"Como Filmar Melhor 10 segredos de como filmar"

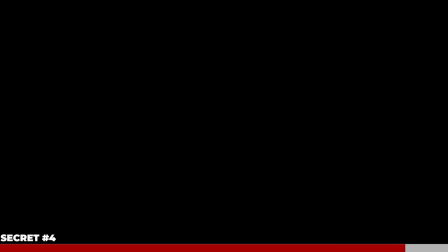(17:01) You gotta be kidding me!
As you can see, having multiple camera angles adds a variety of perspectives,
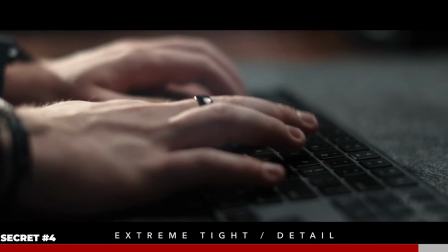(17:09)
making the story more engaging and helping the editor more easily edit together a compelling story.
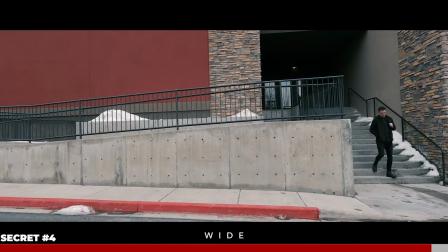(17:14)
Now, it's not always better to shoot a lot of camera angles. Sometimes you want your story to feel slower paced, lonely, boring, or just like you're a fly on the wall.
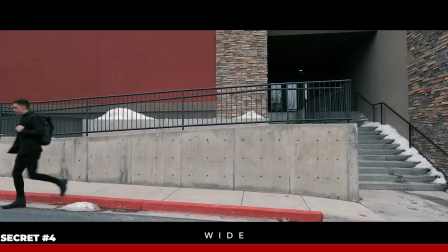(17:22)
But I'd say most of the time, having multiple camera angles adds more life to your films. But moving on now to cinematic secret number 5, motivated camera movements.
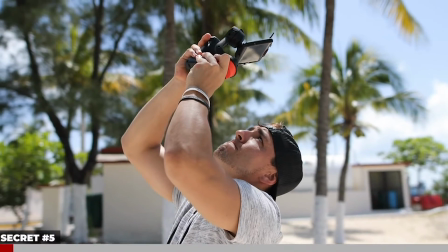(17:30)
The biggest thing that separates my films from so many others is my ability to move the camera in a way that immerses the audience into the story.
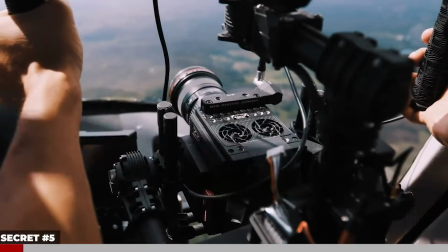(17:37)
So I'm now going to share with you my top 10 gimbal movements and when I use them to help tell my story better.
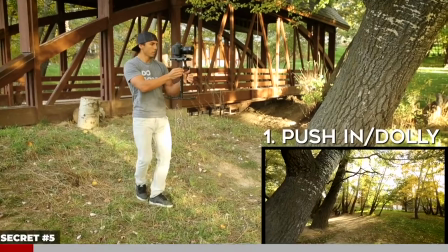(17:43)
So without further ado, here are my 10 gimbal movements. So the first and most common movement that I use is called the push-in or dolly shot.
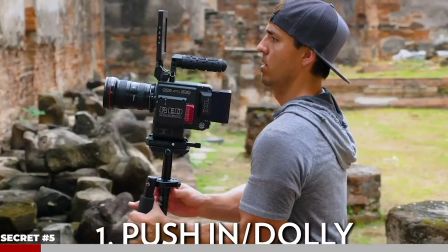(17:50)
This is when you just move straight forward.
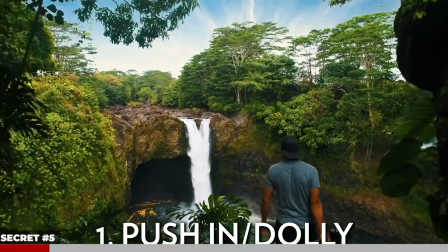(17:52)
And I like to use this as an intro shot to a video to establish a location or show off a wide landscape, or great for real estate to mimic walking through a house.
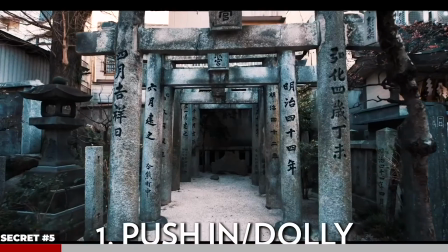(18:00)
Basically, it's a great way to quickly add movement to any shot as a great alternative to just a static tripod shot.
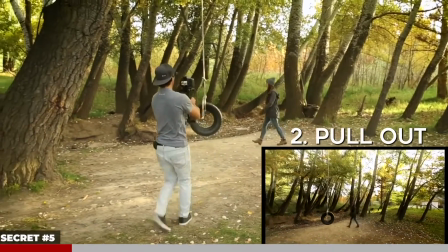(18:06)
The second movement is the pull-out or reverse dolly, basically the opposite of the push-in, and is achieved by just moving straight back.
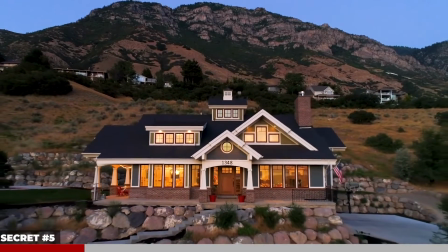(18:13)
I like to use pull-outs at the end of videos to help resolve the story and make my audience feel like they are leaving the scene, or I'll sometimes use it to reveal something later on in my shot.
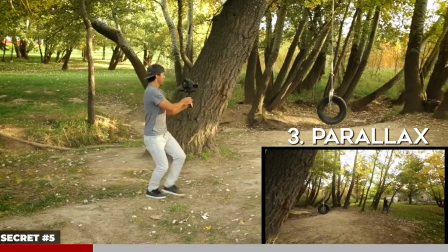(18:22)
Move number 3 is the parallax.
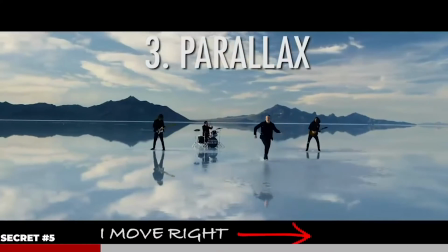(18:23)
This is probably my favorite shot and the movement that I use most, and it's achieved by walking in one direction while panning my camera in the opposite direction.
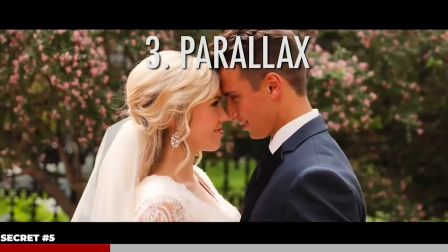(18:31)
This makes it feel like your subject stays in the same spot while the background is moving behind them.
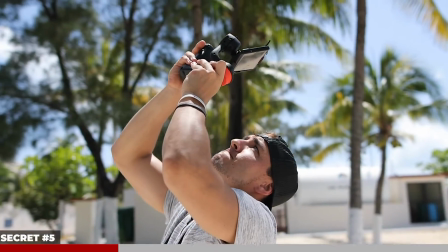(18:35)
This is a great way to help your audience focus in on the subject while adding that cinematic movement all around them.
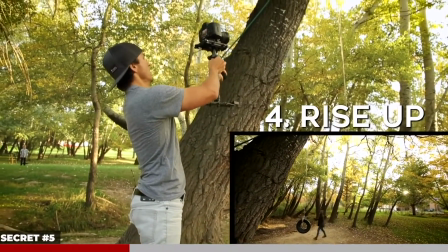(18:41)
Move number 4 is the rise up, and this is when I bend my knees, start low, and then move straight up, ending as high as I can to mimic the move that a jib would make.
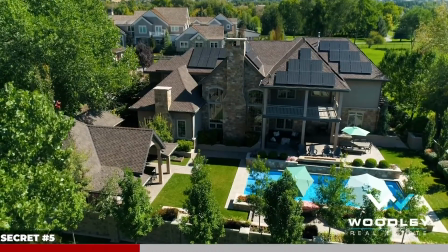(18:49)
And you can also tilt down while rising up to give a similar parallaxing effect.
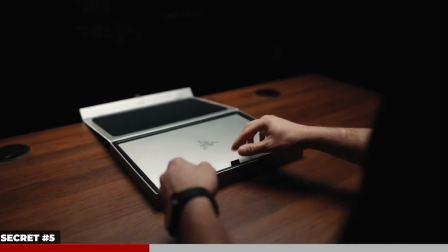(18:53)
Move number 5 is the reveal. This is where I find something in my foreground to glide up against to reveal my subject in the background.
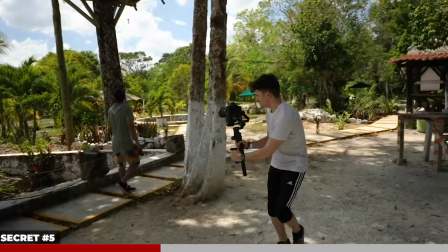(19:00)
And this is a great move to use for in-camera transitions to help your edits flow better. Move number 6 is the tilt down.
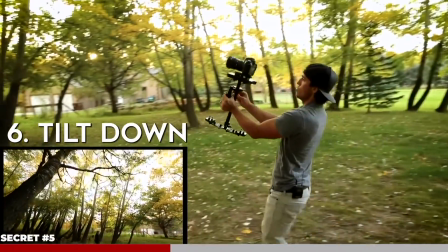(19:07)
This is where I have something interesting above me that I want to show off, and then I slowly tilt down to reveal my subject.
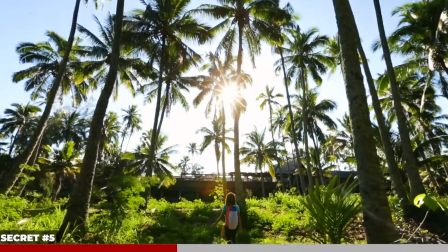(19:12)
I usually double this with a push-in move for more movement.
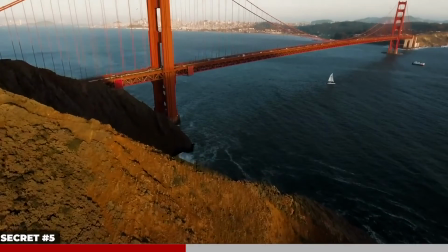(19:15)
And the opposite of that would be the tilt up, and this is done by starting with the camera facing on something below me and then slowly tilting up to reveal my subject.
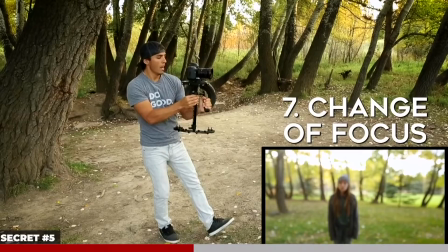(19:23)
Number 7 is the change of focus.
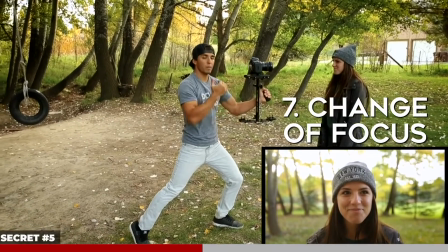(19:25)
This is when I set my focus point close to my subject, then I'll scoot back and start my shot so that my subject is out of focus, and then push in until I hit that focus spot.
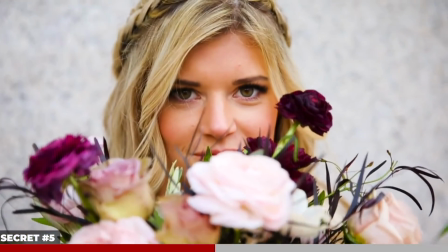(19:34)
This is another great way to reveal your subject by starting them out of focus and bringing them into focus, and here's a couple of times when I've done that.
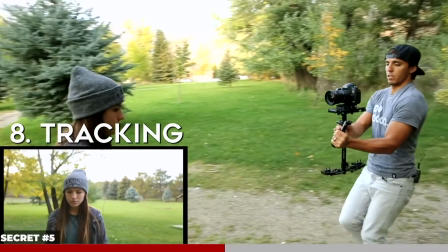(19:40)
Move number 8 is the tracking shot. This includes lead tracking, follow tracking, side tracking.
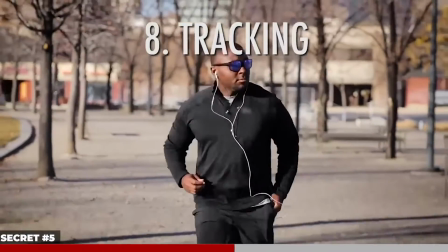(19:45)
This is basically when you are maintaining the same distance from your subject by moving with them to keep them in the same spot in the frame the whole time. Tracking
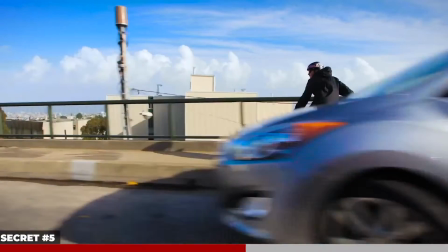(19:53)
shots are a great alternative to just panning from a distance to help make your viewer feel like they are in the action.
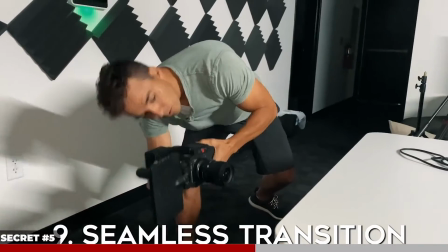(19:58)
Move number 9 is transition moves. This is where I plan out beforehand 2 different shots that I will stitch together in post.
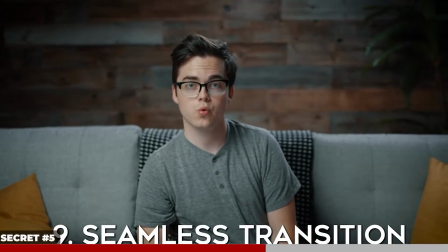(20:04)
Similar to the reveal shot we talked about, but more purposeful in shooting 2 shots with similar movements that I can stitch together in post,
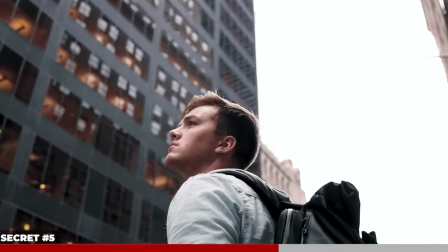(20:11)
and usually includes passing by something in the foreground so you have something to cut off of, or shooting 2 shots with the exact same movement so that they flow together in the editing room.
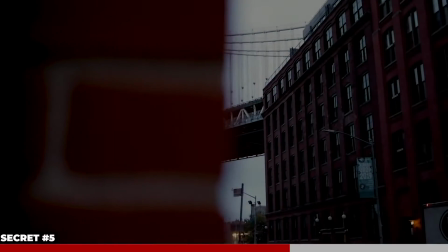(20:20)
And I show in the course how to stitch these shots together in the editing room for that seamless transition look.
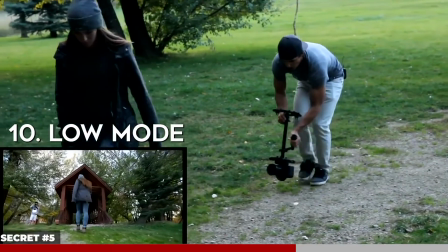(20:25)
And movement number 10 is low mode.
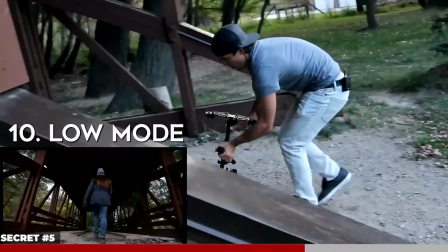(20:27)
This is where I turn the camera upside down or reverse my gimbal so that I can get as low to the ground as possible, giving my audience a different perspective and more of the hero shot look.
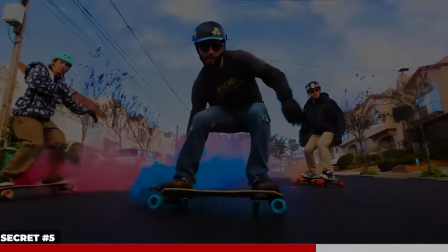(20:36)
So just a great way to mix it up and give new perspectives. So there you have my top 10 movements.
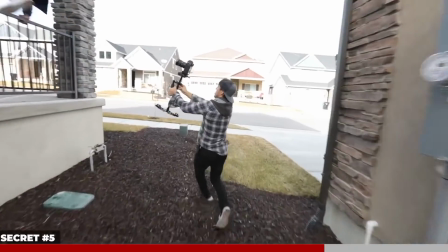(20:41)
If you can learn and apply these creative moves, it's going to add a lot of emotion and energy to your films.
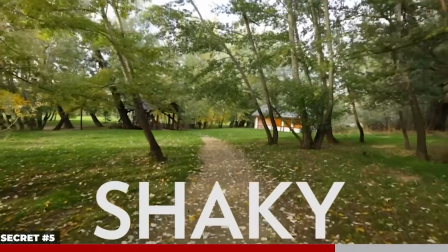(20:46)
Another important note, one of the biggest rookie mistakes I see is people trying to use a lot of camera movement, but the movements are super shaky when they are meant to be smooth.
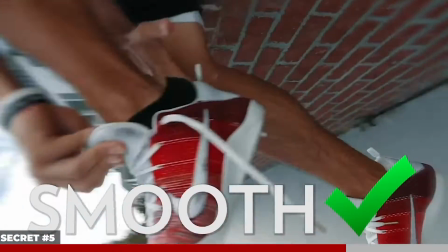(20:54)
Just because you have a gimbal doesn't guarantee smooth shots. You still have to learn how to actually use it properly.
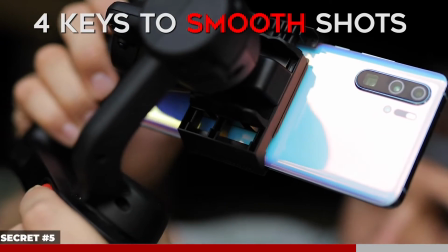(21:00)
And here's 4 quick tips to make sure your gimbal shots are as smooth as possible. Number 1, make sure your gimbal is correctly balanced.
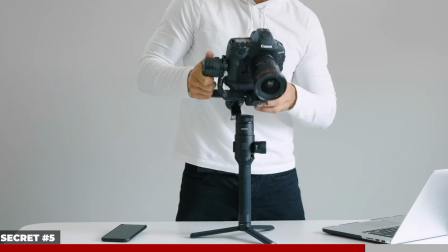(21:06)
And if it's motorized, make sure your settings aren't too stiff or too loose. This isn't super easy to do.